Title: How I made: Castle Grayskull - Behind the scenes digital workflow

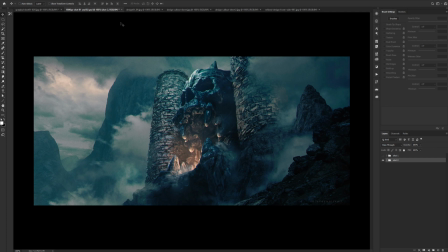3:58 So I had an image in my head of this big sort of
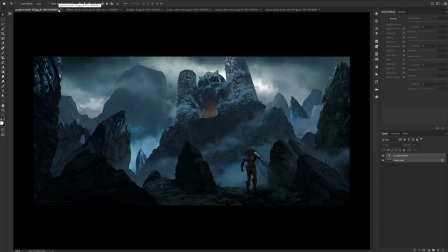4:06 ominous-looking castle that you would look up to,
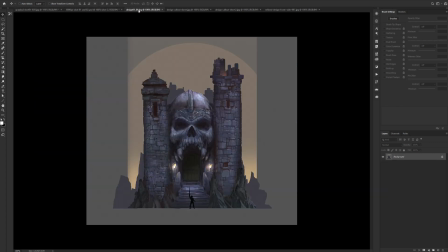4:10 and so I started out just doing a design like this, and I kind of spent this was just, I went straight into a full kind of painting. It wasn't really much of a design process, but I just went straight into this one design.
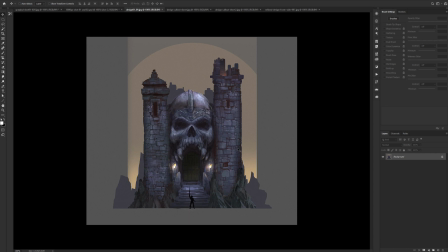4:29 It's kind of reminiscent of the original one, but with a different scale. I wanted it to be bigger, but in my head I kind of kept on seeing something that was tall that you'd look up at, and
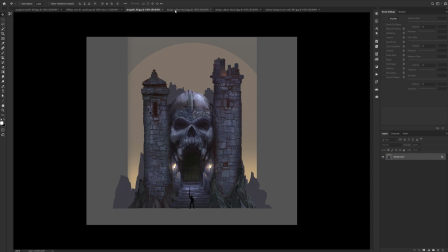4:44 I couldn't. I sort of went from here and I went into these designs,
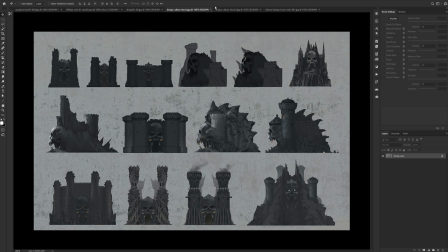4:53 just trying to explore different sort of design languages and different shapes and that kind of thing. the first, I ended up like deleting these because they're sort of very
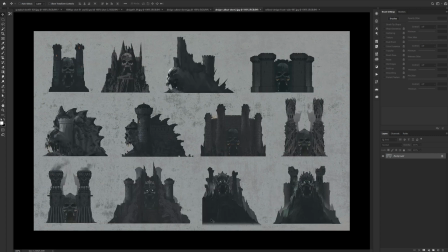5:03 uninteresting, and this was the final design sheet with the sort of better designs. And I kept on trying to go tall, but it just wasn't working because the central focus for me is the skull.
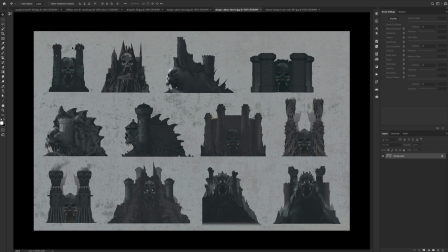5:22 And if you start making the building too tall, the skull becomes like less of the focus. And so again here, like I had these like really massive towers, but I kind of wanted to keep it the focus all around the skull.
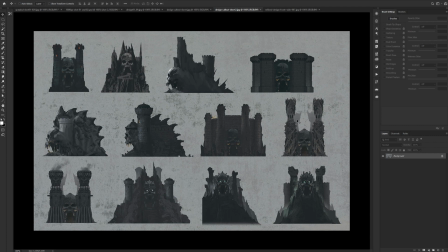5:39 Especially to then look up at the thing, you know, it's gonna be hard to get all of that into one shot. So I started to explore the idea of what if Grayskull was on like a big rock or a mountain or something like that.
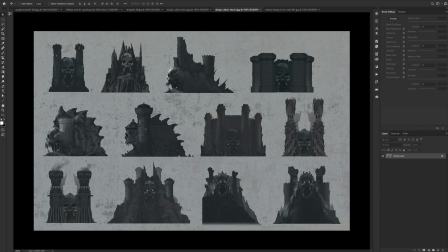5:58 And so by the time I got to kind of here, I felt like I was settled on kind of something along the lines of this, but I wanted the towers. This is why I was going back and forth between these two, because they're sort of similar.
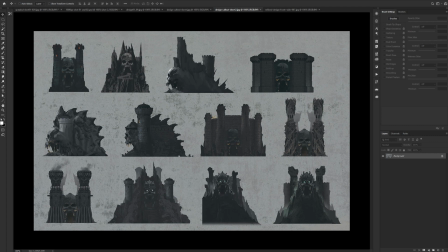6:15 So we have this kind of like mist, which is key, but I didn't quite like the idea that the skull was by itself. I still wanted those towers, and so I picked this.
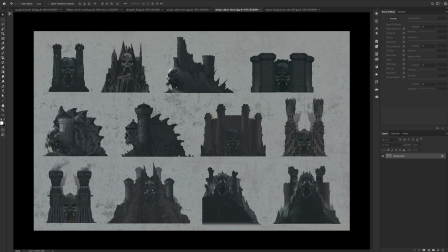6:31 I went for this as a semi-final choice, and then refined it in this stage.
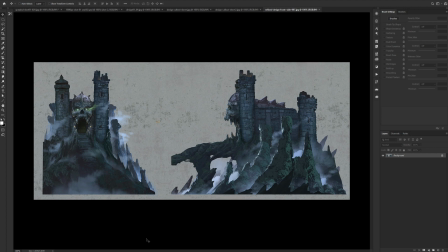6:38 And this is the final design, which I kept somewhat to, with the sort of like the skull. I kept these guys and the towers, and I really like what you don't get when you're doing like these kind of
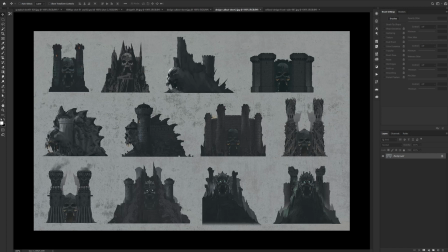6:57 this kind of black and white silhouette is like the full use of atmosphere.
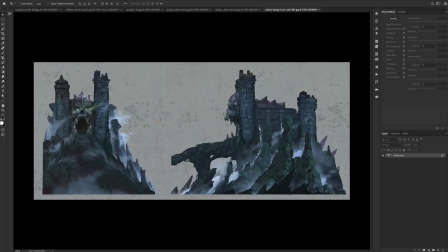7:02 There's a little bit here, but when I started to add in some smoke and some atmosphere, it really started to separate all the forms. So I knew that it needed that in the final rendering to really make all of these forms kind of stand out. And I knew that I wanted like spiky rocks and tall protrusions.
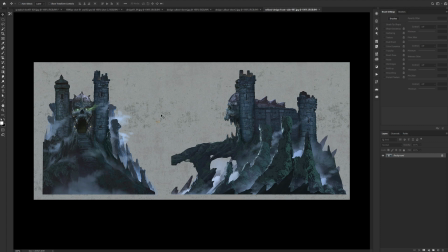7:22 And here's the side view. And I kind of wanted it to look a little bit organic here. There's like a spine kind of motif, as if this is like a fossilized skull or something like that.
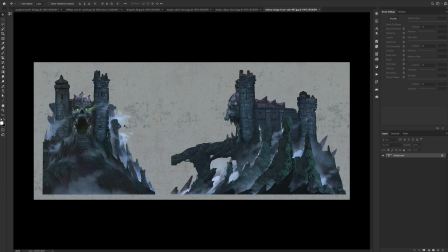7:36 And so with that, I was now tasked with how the hell do I build this thing? Because I'm not like the best 3D artist in the world, but I know that this has to be full 3D.
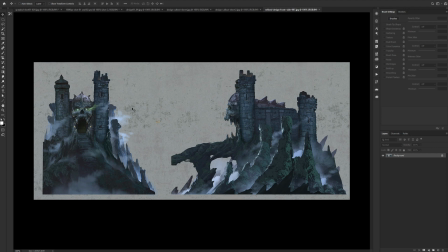7:49 I wanted it to be, my vision was also that I wanted it to look realistic, as though it was maybe like a still from a movie.